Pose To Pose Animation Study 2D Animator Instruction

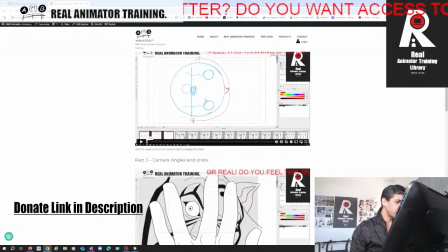[53:23]
So here we've got we've got all of it, but there's camera angles and shots,
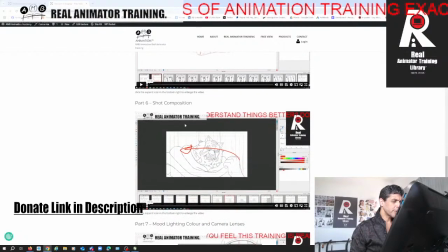[53:28]
camera moves and transitions, shot composition, right? Shot composition we're going to be talking about.
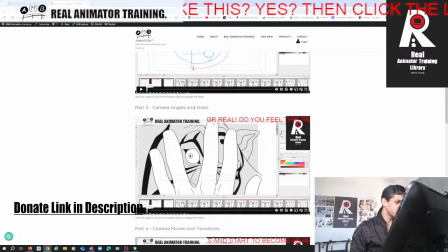[53:36]
So camera angles and shots we talk about framing,
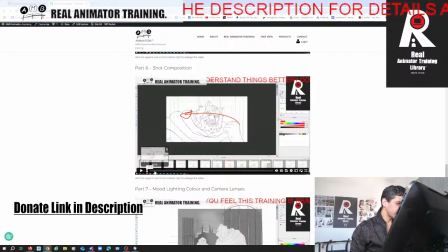[53:39]
but in shot composition this is like 1 hour 22 minutes of pure
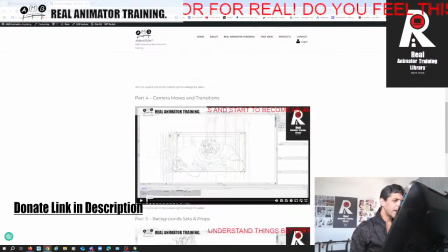[53:47]
guidance of what I'm going to briefly tell you now. So I highly recommend, if you don't have this archive, to consider investing in it,
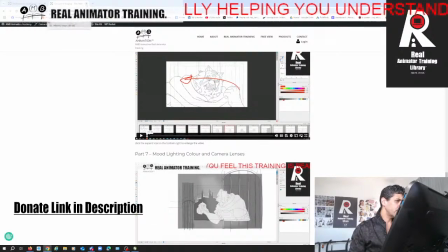[53:55]
Daniel, because it's going to really help you with what you're trying to do here.
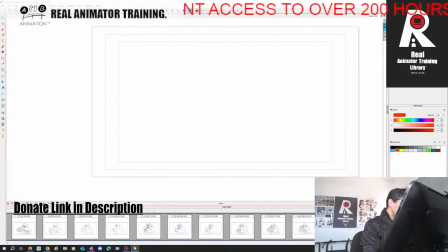[54:02]
So one of the things that everybody likes to have,
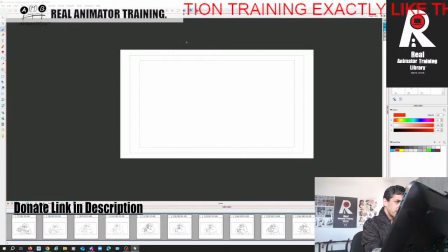[54:08]
and you can have it on your iPhone, is your rule of thirds, right? I'm just going to very intuitively draw this noughts and crosses thing in here, right?
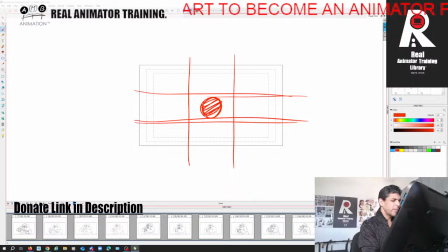[54:20]
So you want to either have, I personally don't want to, you want to think about having things on each one of these points here like this, right? To balance it off. Or if you've got something here, you're going to have something here.
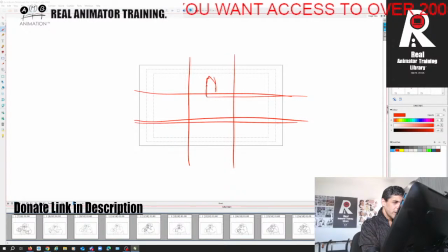[54:38]
If you want your candle to be here, I would seriously consider putting it, I would seriously put the candle lower here like this, right? But then you'll need something
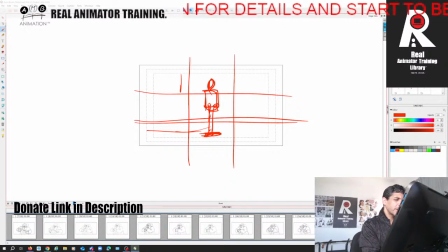[54:54]
to balance it, like the window wider, hair like this, or you've got a plant pot to balance it on that side. You have the thirds, you also have the triangles,
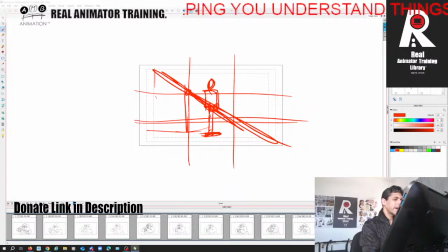[55:08]
so you can divide it like this, the golden triangles, which focus on what's in this half of the screen. So you never really want to divide your screen in half, right?
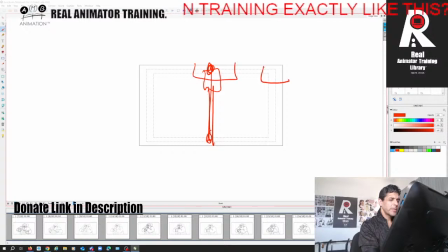[55:22]
Which is what you've kind of done with these. So it's like we don't really know where, ultimately you want the viewer to see what you want them to see, right?
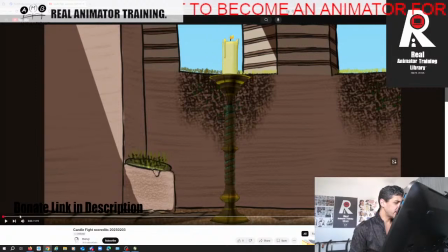[55:36]
We're not really looking at this candle. It's challenging to our eyes. The other thing is, when your character is doing things,
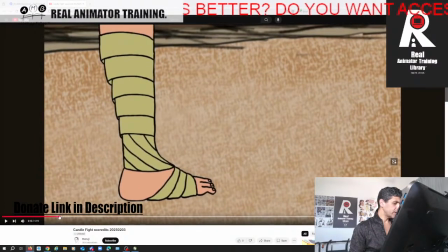[55:50]
so even here, there's there's negative space on the ground, but
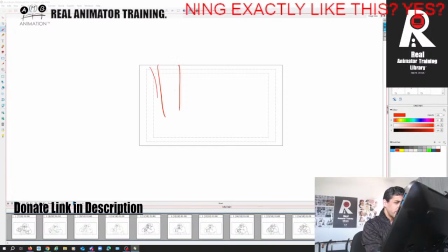[56:01]
normally when we have a shot where somebody steps in on the ground, we want to think about the eye level and the horizon line, because the point is we want them to be focusing on what they're looking at,
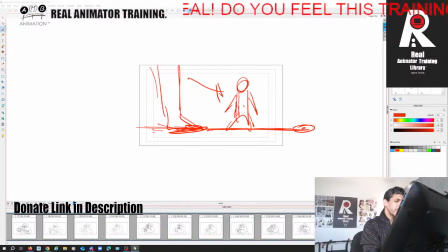[56:17]
right? But here you've got your character stepping on the ground, but there's nothing there, right?
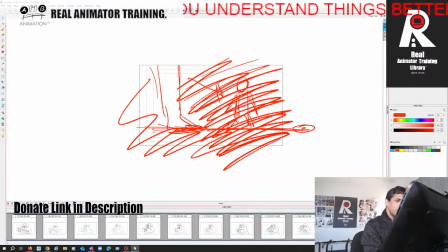[56:24]
There's all this empty space here. We don't really know what we're looking at in regard to that, Daniel.
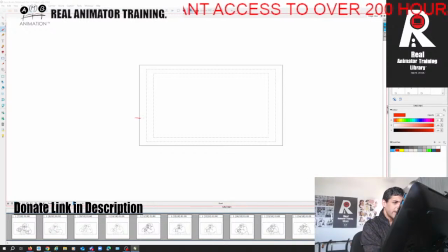[56:31]
So again, you want to have a horizon line, and then you want to kind of that'll also help with so you could have the candle there, right?
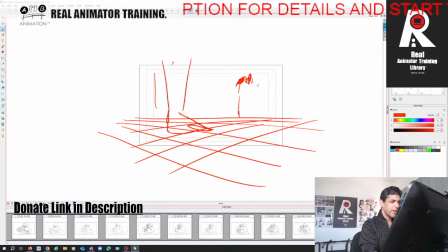[56:46]
And then I would be thinking about, if you had your rule of thirds thing, you'd have your candle thing here and the foot kind of here, right? So with all this stuff, which will kind of,
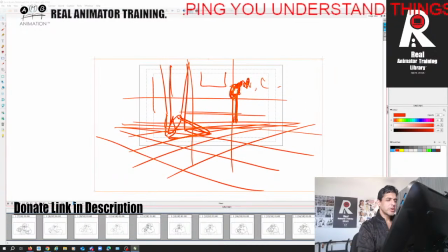[57:00]
actually I would lower that a little, which will kind of make things more readable.
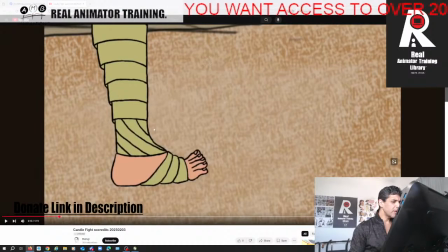[57:07]
So here we've got a profile of a foot on
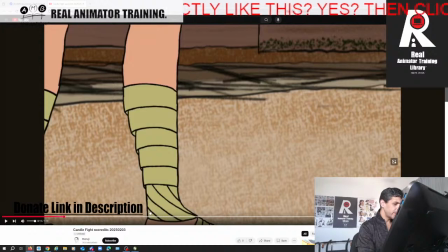[57:16]
so you're panning up, but the floor doesn't look really like the floor. So why are we panning up?
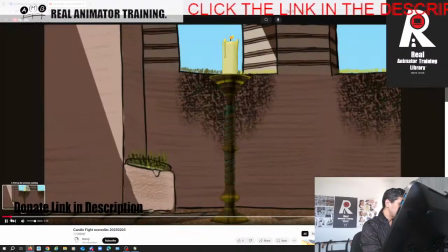[57:21]
Why are we panning up? You're wanting to do a camera rotation to make her look badass, but it doesn't really, we don't feel anything.